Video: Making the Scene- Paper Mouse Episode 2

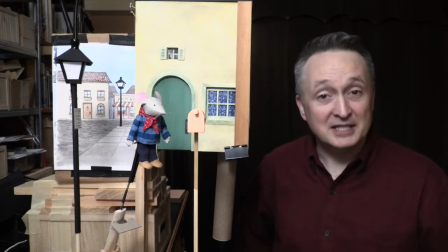0:51 Hello again everyone. In my last video I showed you my new mouse puppet and my idea for a short film that tells the story of the mouse participating in an art show.
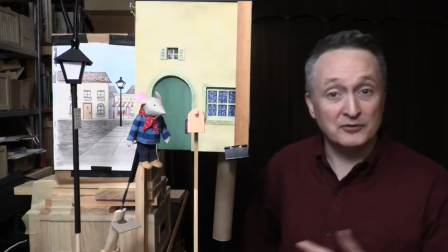1:00 I have been busy since then building the scenery for the first scene and I'll tell you a little bit about that now.
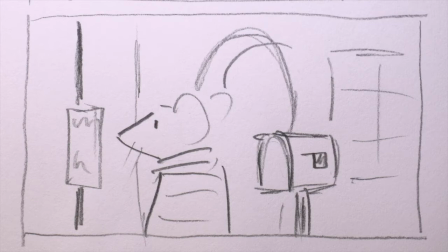1:05 In the beginning of the story the mouse comes outside to check the mail and then notices a poster for an art show that's taped to a lamppost.
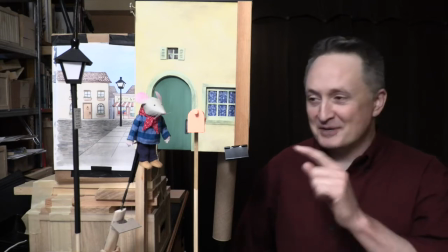1:13 So I wanted to make a three-dimensional house, a three-dimensional mailbox, and a three-dimensional lamppost.
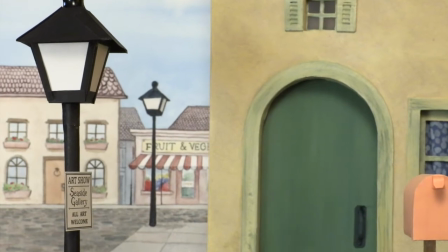1:18 And then I wanted to make a two-dimensional background that would show a little more of the environment and the town where the mouse lives.
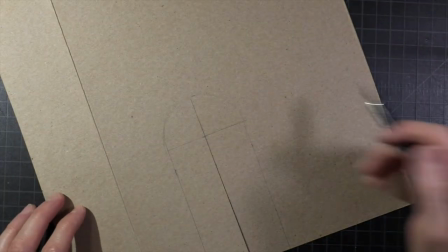1:24 I'm making the house out of a cardboard cereal box. I'm giving the mouse an arched doorway.
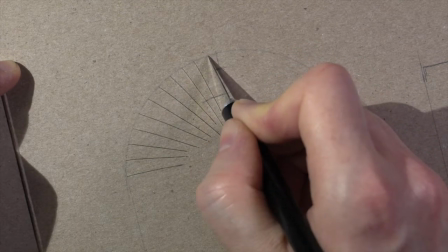1:32 I think that's because when I was little, if I saw a cartoon that had a mouse in it, the mouse often came out of a little hole in the wall that was shaped like an upside-down U.
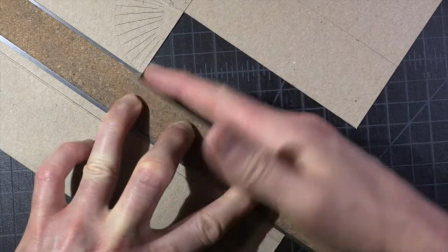1:41 I'll bend the cardboard around the doorway to make it look like the walls have some thickness.
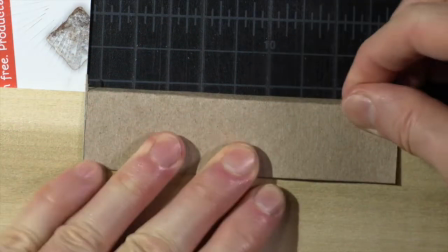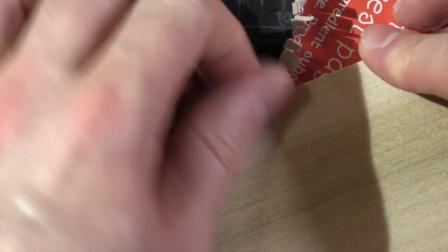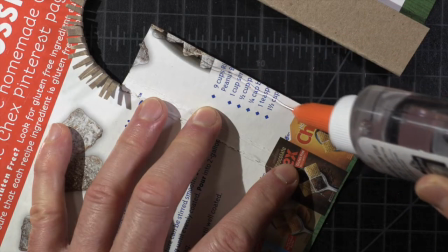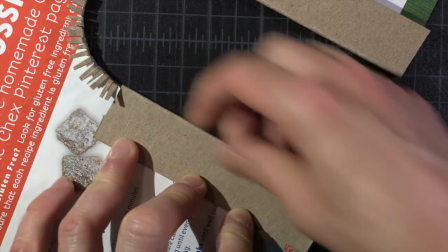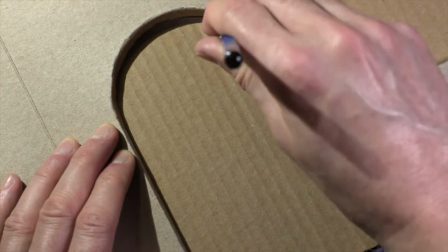2:12 I'll make the door out of a piece of corrugated cardboard because I think the lines in the corrugated cardboard look a little bit like the planks of a real wooden door.
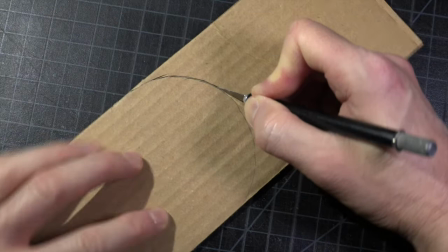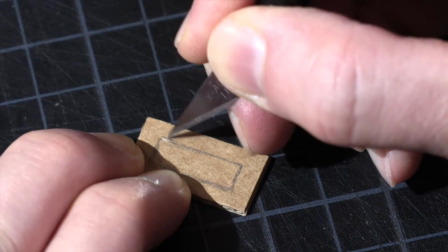2:28 And I thought I could use some small corrugated cardboard to be the shutters of windows.
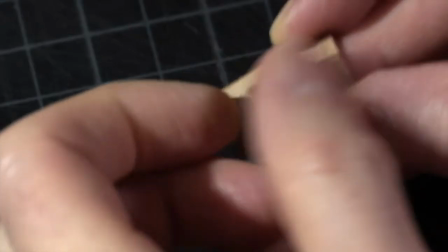2:32 If I cut out just a little rectangle of paper and carefully peel it off, the corrugated cardboard inside looks a little like the pattern you see to shutters of windows.
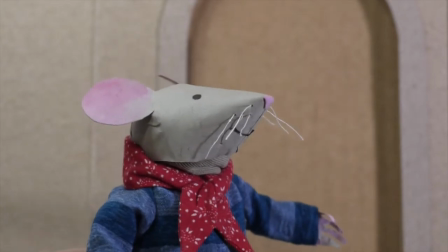2:42 Now I want the mouse puppet to stand out against the background. The mouse puppet is gray, pink, red, blue, so I'll make the house yellow and green.
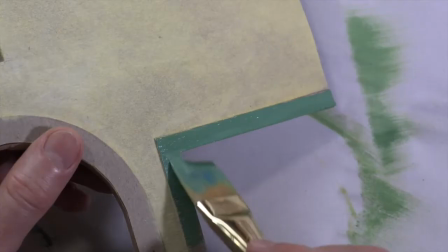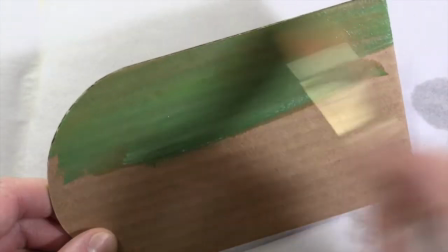2:58 The door will be green and I'll vary the color with some lights and darks.
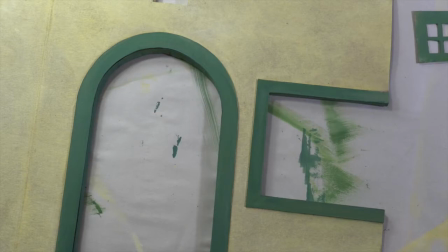3:06 Now that I look at how dark the green on the trim is, it seems a little too high contrast to me, but that's actually okay because that gives me the idea to do a wood grain effect and the green is a good base for that.
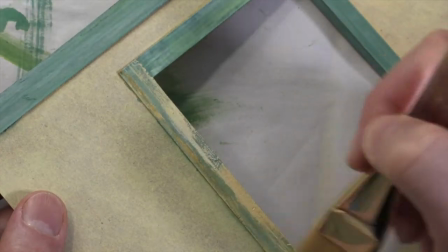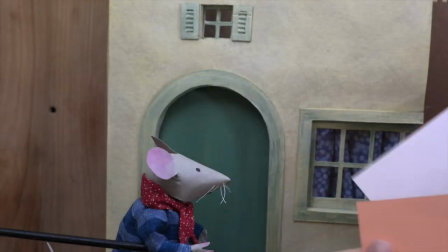3:24 Now to choose a color for the mailbox from the different colored cardstock I have.
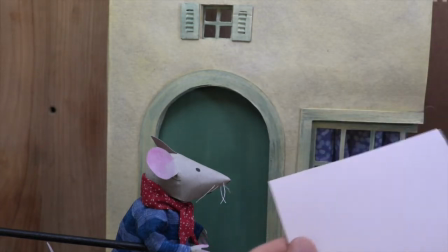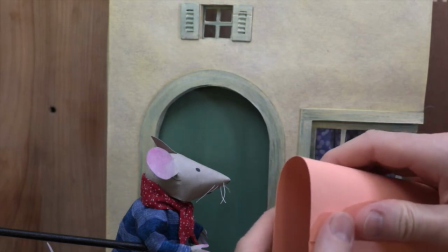3:37 I think this orange sherbet color will be good. I'll make a wood base and
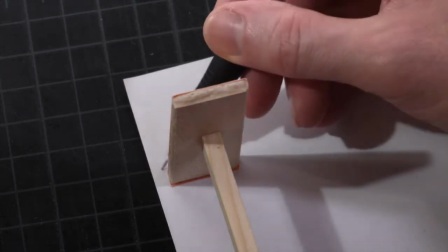3:49 use that to measure out the mailbox shape.
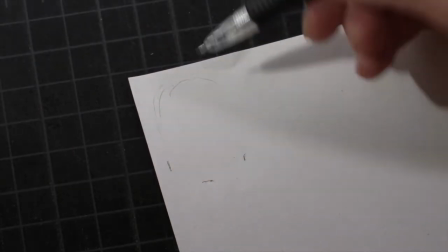3:55 The mailbox shape is a little complicated because it's rectangular on the bottom but curved on the top.
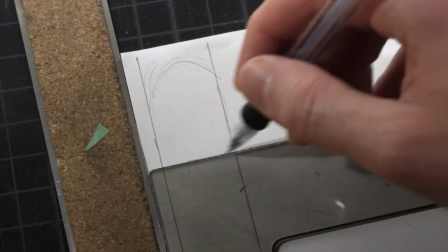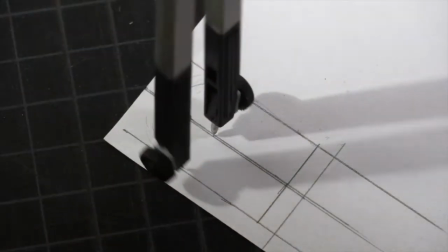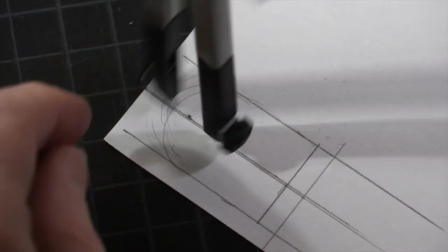4:13 I'll make one out of a little piece of scrap paper first just to make sure my plan works.
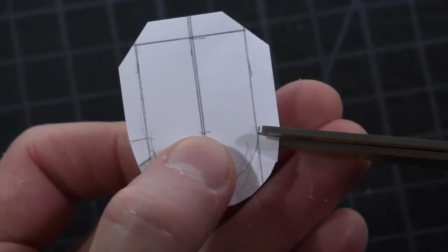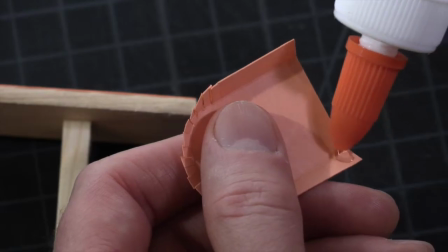4:24 And now that it does, I'll make it out of the real paper.
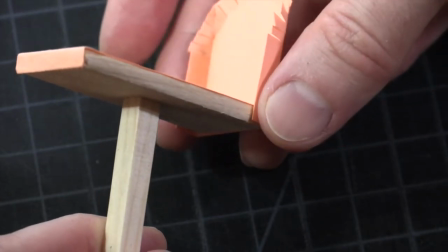4:31 I'll make the back end to support it. I'll use this dowel to bend the paper around that curved top shape.
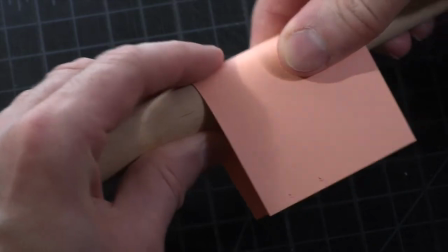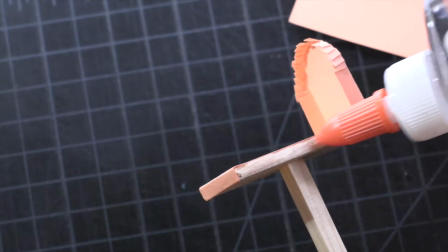4:46 And I think it will work best to glue one side down first.